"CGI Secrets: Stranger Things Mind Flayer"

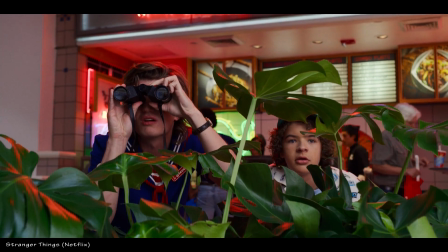0:14 Stranger Things has everything. A storyline set in the 80s, countless pop culture references, and a premium selection of grisly monsters.
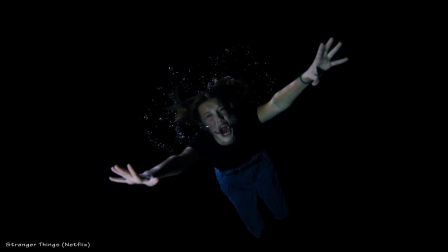0:22 Today we'll create a VFX destruction scene heavily inspired by it.
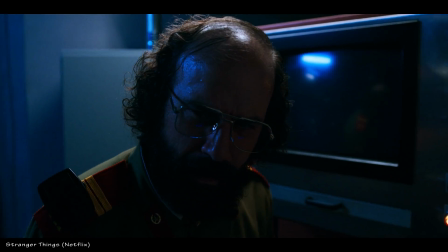0:26 If the only thing you remember from the season 3 finale is a hilarious rendition of Neverending Story, don't worry, I've got you covered.
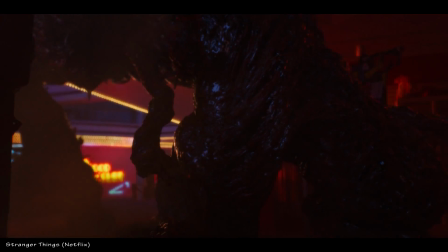0:33 You see, there was also a gigantic monster on the loose and it likes to break stuff. So that is our cue. Nasty monster, big destruction, let's go! Instead of building a creature from scratch, I start with an example character that's built into my 3D application. This dude looks way too human, so we'll have to modify the arm and grow him a couple extra limbs.
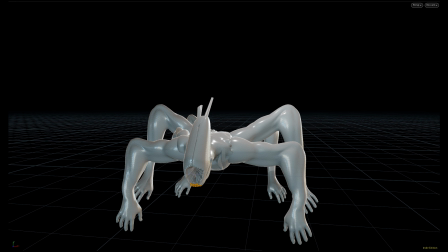0:52 It's always nice to have a few spare ones anyway. Any resemblance to xenomorphs, living or dead, is purely coincidental.
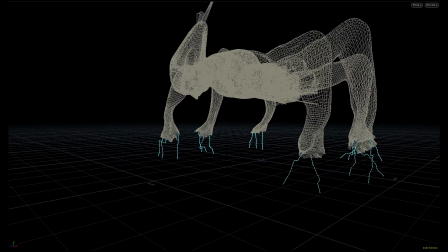1:00 And xenomorphs don't have weird tentacle digits, do they?
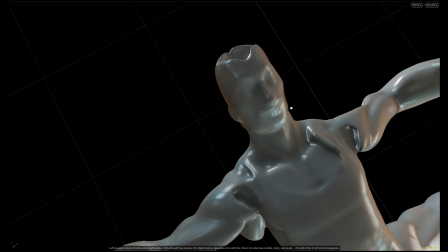1:04 Check out this icky feature, the guy's face is still visible under the creature's chin.
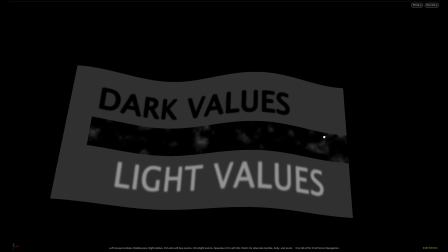1:10 To quickly add detail, I'll use a technique called displacement mapping. The concept is very simple.
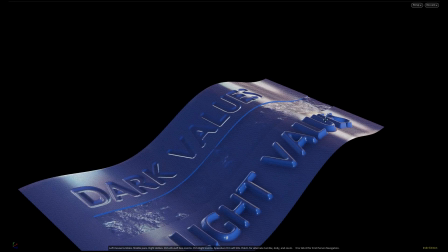1:16 You map an image onto your model and the surface is then lowered or raised depending on where the image is light and where it is dark.
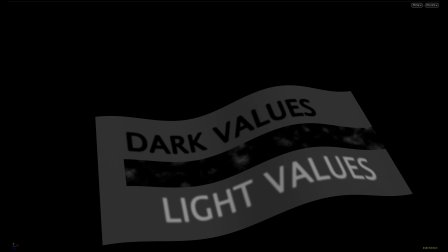1:22 To get organic results, I create 5 different versions of the displaced creature and mix them together using various blending operations.
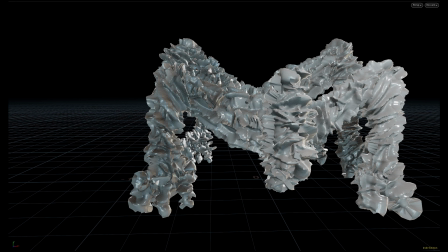1:29 And this causes some areas of the big guy to be displaced in one style, other areas in another style.
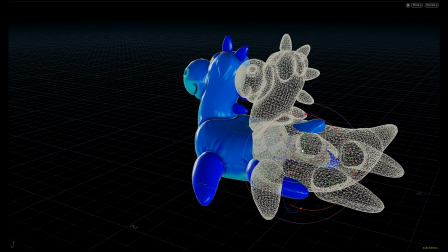1:36 The next fancy term on today's agenda is the Boolean operation. The Boolean subtraction, to be precise.
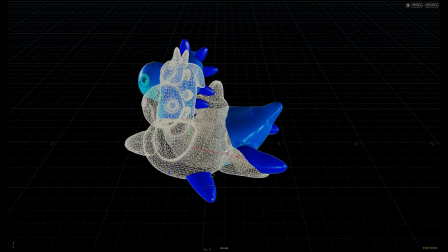1:43 It takes the volume of one shape and removes it from another shape, which allows me to cut holes into the model.
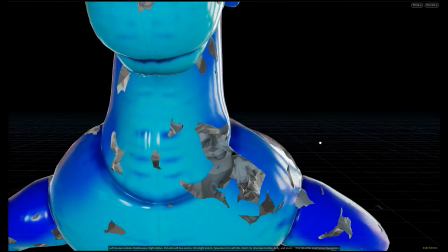1:51 The more complex I make the cutting shape, the more complex the result will be.
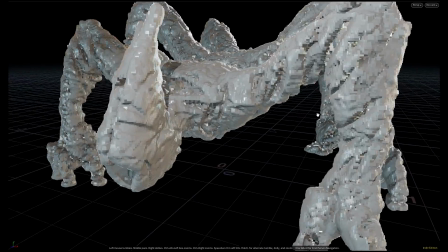1:55 I want to turn the monster into a thin hull with cavities, so I use a smaller, noised up version of it to cut away most of its interior and create holes.
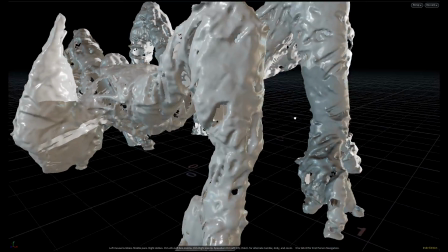2:05 Later I'll fill the interior back up, but we'll keep it like this for now because it's good to visualize the surface detail.
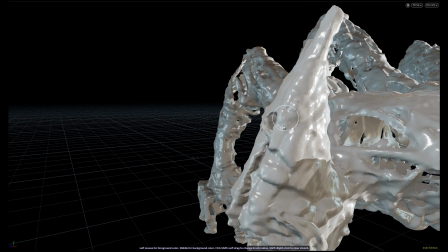2:12 It looks so cuddly, doesn't it? While I understand your desire to turn this handsome creature into a 3-story tall pet, I just have to boost its ugliness a bit.
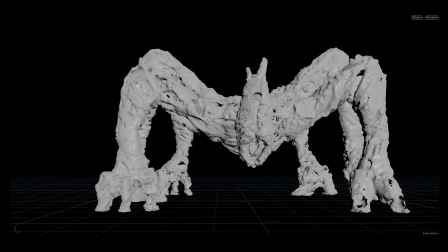2:21 And therefore I add a bunch of blisters and lumps. I don't want to overdo it, having a bunch of these here and there breaks up the surface just enough to increase the yuck factor.
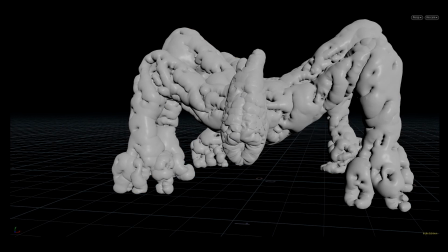2:31 I think the muscles of our new friend should be more prominent.
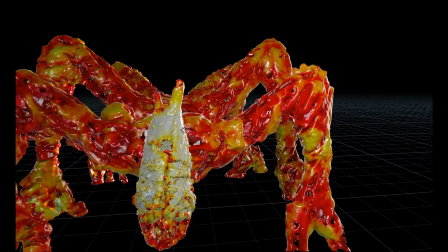2:35 We identify suitable areas and inflate them to give the appearance of badass muscles.
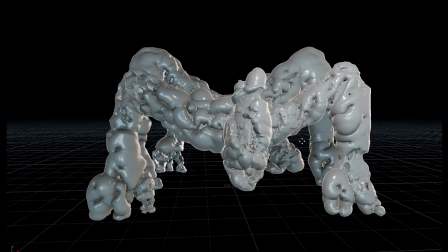2:41 And this is far from being anatomically correct.
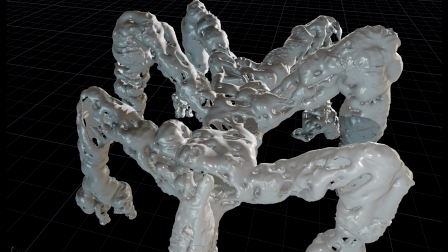2:44 You have to understand, with only limited literature on the anatomy of mind flayers, there was simply no way for me to make it more accurate.
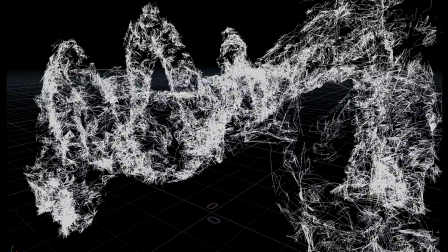2:51 Here comes another layer of detail. I'm adding these weird tendons, or whatever you want to call them.
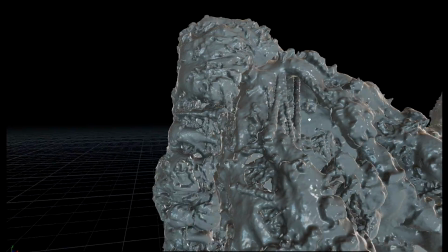2:56 I do this by scattering points, connecting them into lines, giving them thickness and thinning them out in the middle, and then I merge them into the main model. Now we need teeth, lots of them. To build them, I shatter a cube into segments and make them smooth.
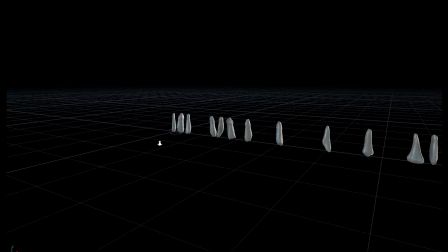3:11 I line them up like the usual suspects and only keep the ones I dig. The others get a one-way ticket to wherever the tooth fairy lives.
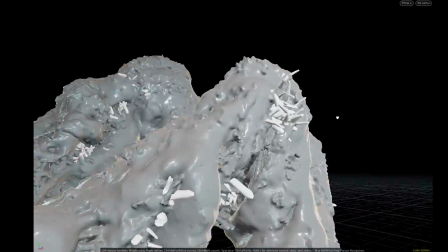3:18 And this freak of nature has canines growing absolutely everywhere. If you think about it, it's kind of the perfect coat rack.
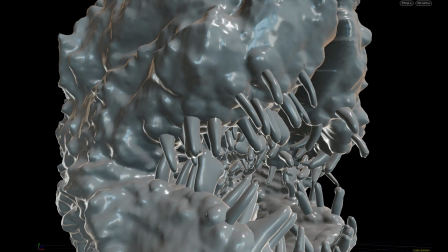3:28 Obviously, I raise up the gums around the teeth, wouldn't want them to fall out. It's time to turn our companion from grayscale into color.
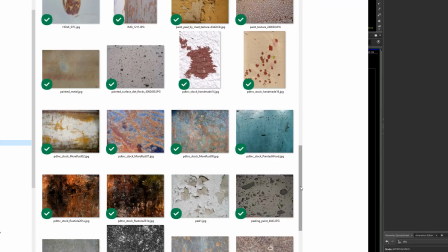3:36 After all, it's 1984 already. I use various dirt and grunge textures to make the surface detail interesting.
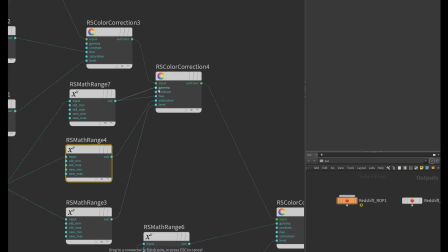3:44 It's important to vary the reflectiveness of the material. Nothing should be uniform, we need to break up the detail as much as possible.
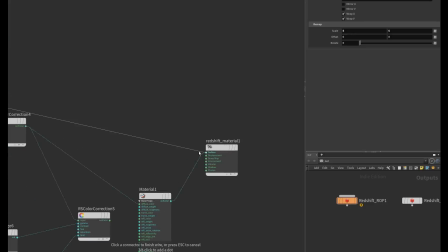3:51 I use a few geometry attributes to help with this. For instance, I can query the thickness of the model to modify the hue of the tissue.
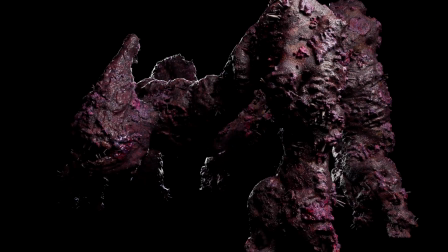3:59 With the monster done, we'll now need an environment. Nothing easier than that.
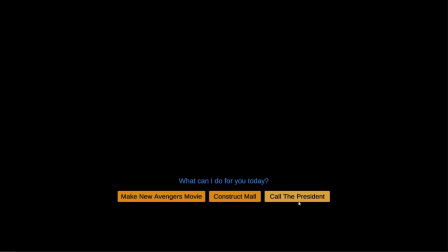4:03 We simply type in a cheat code to bring up the super secret menu and press the appropriate button.
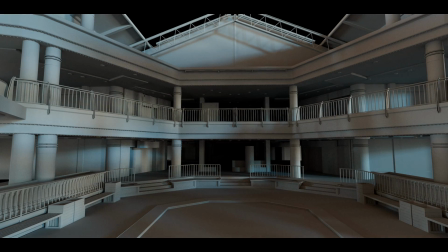4:11 Ah, now that's what I'm talking about. The mall looks nice, but it lacks neon lights.
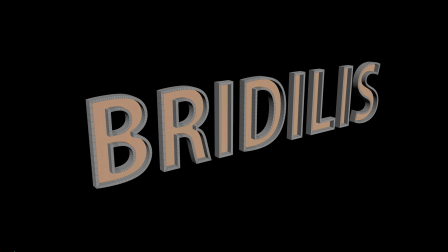4:16 I didn't want to use any real brands for the shot, so I used a bunch of made up names for the signage.